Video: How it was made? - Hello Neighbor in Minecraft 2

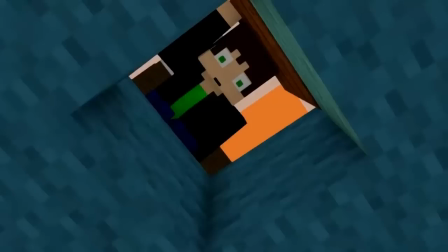Para obtener esta llave necesitamos ir al molino y lanzar algo en su mecanismo para pararlo.
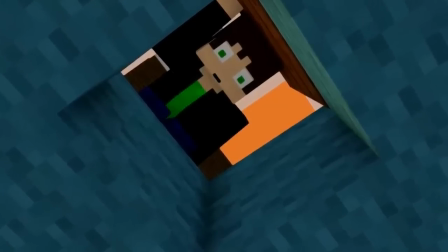¿Por qué? Porque este hace funcionar un imán que atrae la llave verde.
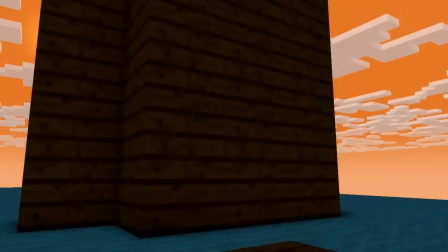Bueno, Tecno quiere tirar una roca y al ser pesada, esta cae sobre él y Tecno cae adentro del mecanismo.
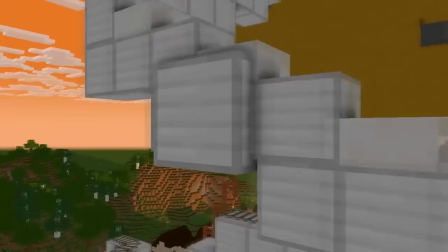Una desmadre ahí. Aquí, gracias a los videos de Ver, supe que las cosas que se lanzaban en el mecanismo del molino salían en un tipo de saxofón,
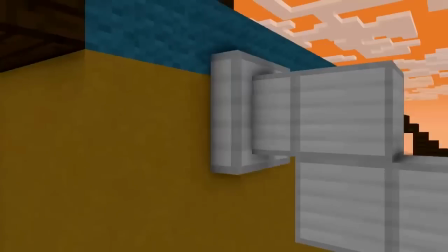tubería, como ustedes quieran llamarle. Así que Tecno viaja por todo ese sistema.
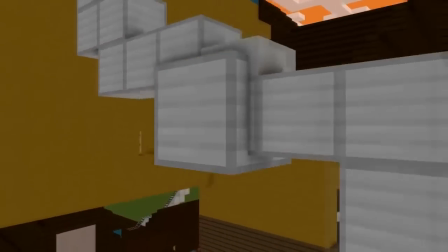Obviamente un cuerpo de Minecraft no cabe en un cubo pequeño, así que hice esto.
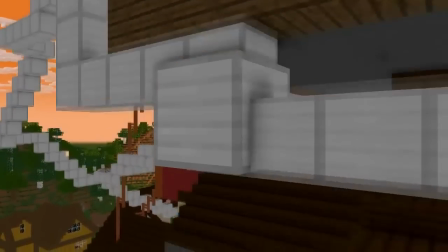Quise dar la impresión como en las caricaturas cuando un personaje va por tubería o algo parecido y se ven como si se agrandaran.
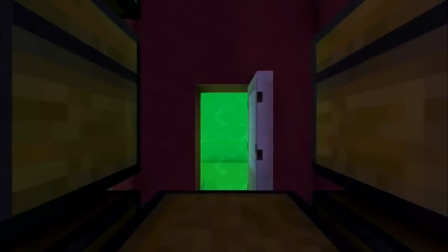Aquí coloqué un portal porque, no sé, se veía mejor que una simple teletransportación a lo random y la imagen de cargando. De color verde, por la llave. Los minijuegos están hechos por Devil Ninja, pero tuve que editar nada más este minijuego. El otro lo dejé intacto. Aquí coloqué los maniquíes que tienen el skin de Steam moviéndose de un lado a otro, como en el juego original.
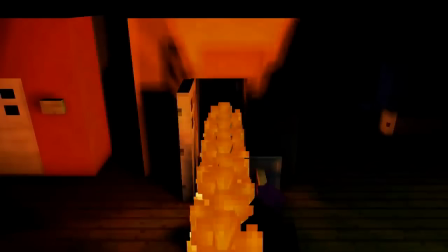Aquí hice a Tecno corriendo porque se me pareció divertido. Y ahorré tiempo en animación.
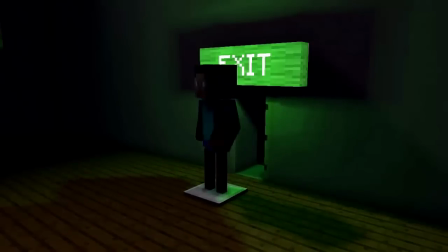Divertido, corto, ahí me gustó la combinación. Hasta que se convirtió en una bola de fuego y sale del minijuego.
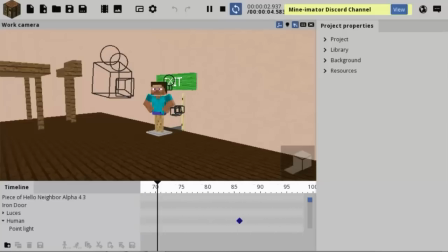Y aquí la animación de esa parte. Luego viene el minijuego de la llave roja.
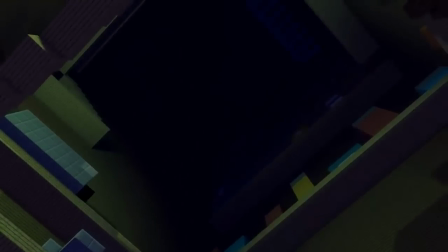Según el juego, eres pequeño y te empieza a llover cosas del cielo, de la nada. Y el objetivo es prender la luz.
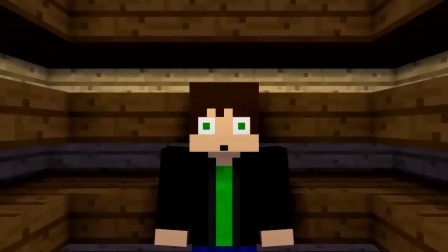¿Cómo? Subiendo toda esta locura. Después de prender la luz, Tecno vuelve a su tamaño normal y en realidad era un armario.
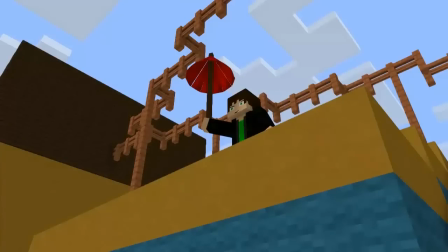Bueno, según el juego, es hora de ir al sótano. Tecno salta con el paraguas, justamente llega Tecno Robot. Para los que no sepan quién es, bueno, es Tecno, pero robot.
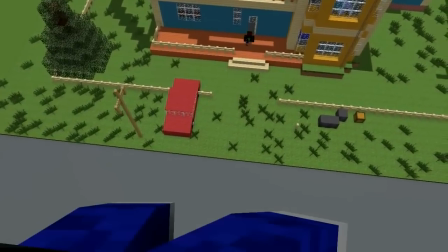Fin. Tecno Robot supo dónde se dirigió Tecno y qué quería hacer, así que fue a seguirle.
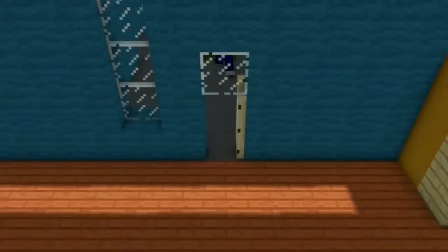Entra a la casa y se encuentra con el vecino y le vuela la cabeza.
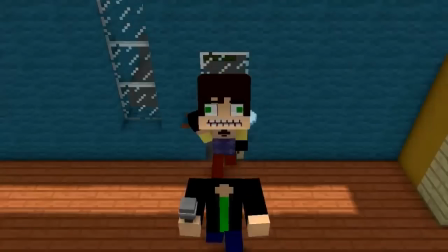Esa parte fue algo difícil en hacerla, ya que tenían que conseguir la forma de que el vecino no le atravesara la cabeza, sino que se la sacara.
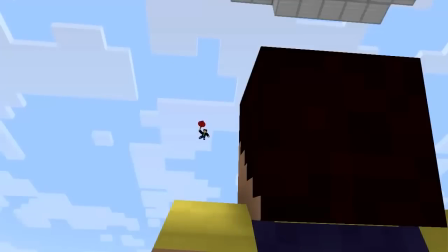Después sale volando hasta la luna, el vecino ve a Tecno y tiene un plan para acabar con él.
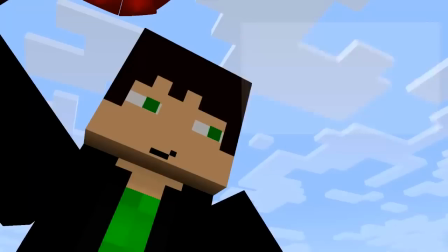Aquí Tecno planea llegar volando hasta la casa. Algunos dirán que esto no es posible.
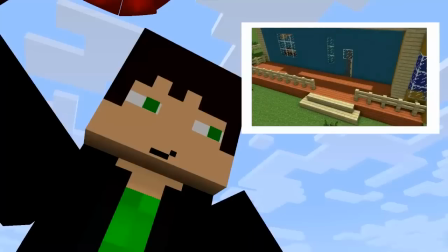Bueno, sí es posible, por dos formas. La primera, si tuviera el elitros, y la segunda depende del viento y de que cayera de una forma específica para que el viento ¿cómo podríamos decirlo? Lo impulse momentáneamente, no sé, pero como Tecno no tenía a su favor las dos formas,
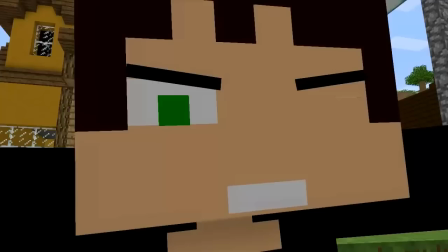solo podría esperar besar el suelo, pero lo rescata Tecno Robot. ¿Cómo esto es posible?
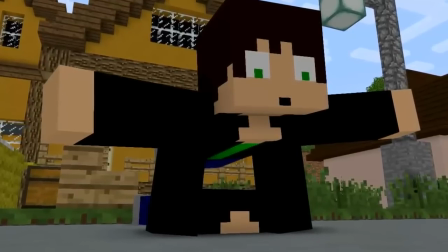Bueno, Tecno Robot puede funcionar sin su cabeza. Todo está conectado inalámbricamente.
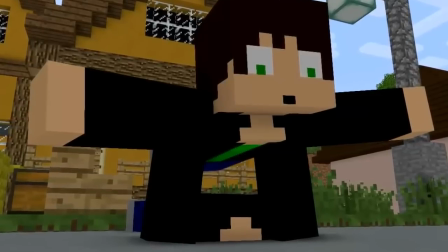Por ejemplo, si le quitan el brazo se moverá por sí solo. Pero explicar el funcionamiento de Tecno Robot mejor lo dejo para otro video.
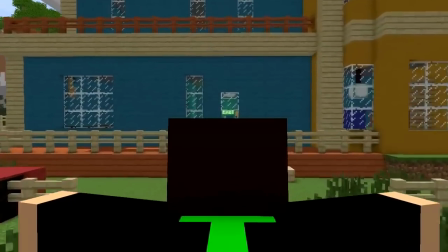Después de rescatar a Tecno, lo lanza directamente hacia la casa del vecino y se encuentra con el vecino.
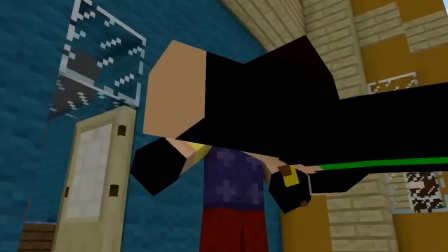Y esto ya es física. El vecino es un beisbolista y Tecno la pelota.
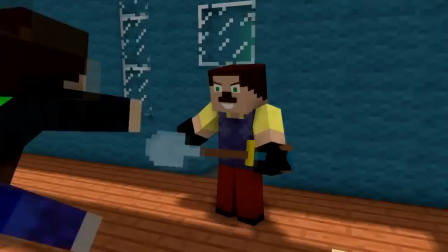El vecino hace el y manda Tecno.
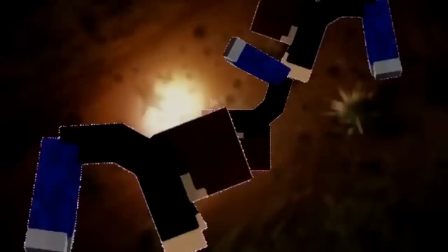Lo siento, chico. Tenía que colocarlo. Es que me gusta mucho este meme. ¿Cómo hice esto?
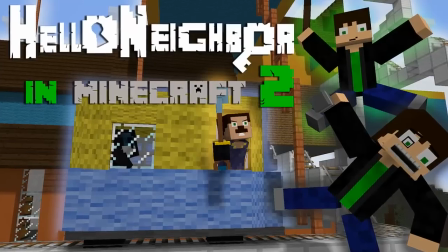Bueno, la pantalla rosa, la vieja y confiable. Bueno, el video se tardó entre 2 y 3 horas renderizándose y pesó 1 giga.
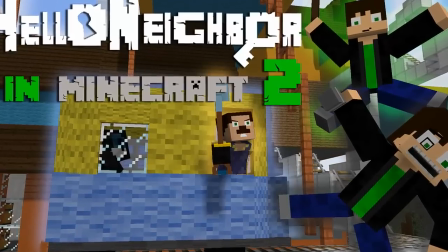Bueno, no, 1.10 giga. Me volví loco, ya que las otras animaciones no habían llegado a tal peso.
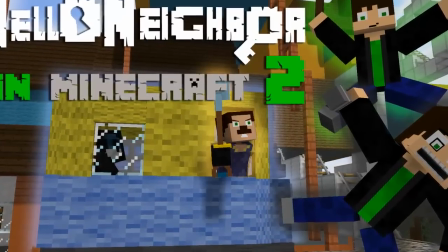Algo rapidito.
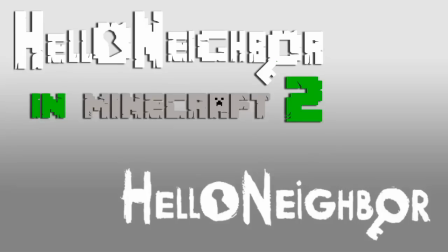El logo de Hello Neighbor que aparece en el intro, lo quise hacer igual como está en la página oficial, pero con las letras de Minecraft. El símbolo de la cerradura y la llave la hice yo por pixel por pixel. Fue difícil, la verdad. Bueno, amigos, ya dije el punto de la animación. Ahora pasemos a la parte que más me gusta. Cambios con respecto a la versión final o beta. Aquí hubo mucho contenido eliminado y cambios.
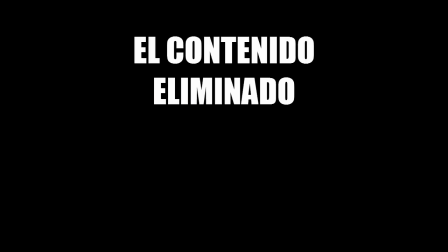Antes de empezar, quisiera decirles algo que no les dije en el video anterior. El contenido eliminado son, como dice su nombre, cosas que fueron eliminadas de la faz de la Tierra.
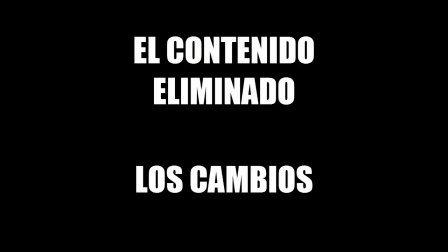Y los cambios es cuando hay una escena, elemento o música que están allí, pero fue cambiado. Si no hubiera puesto ese elemento, ya sería considerado contenido eliminado.
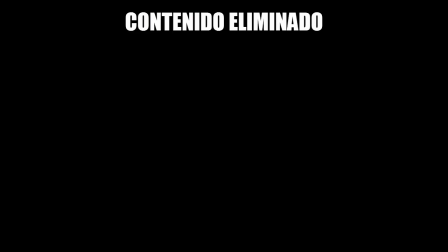Pero ahora sí, podemos empezar. Contenido eliminado. Aquí hay muchas escenas eliminadas. Bueno, vamos a darle caña.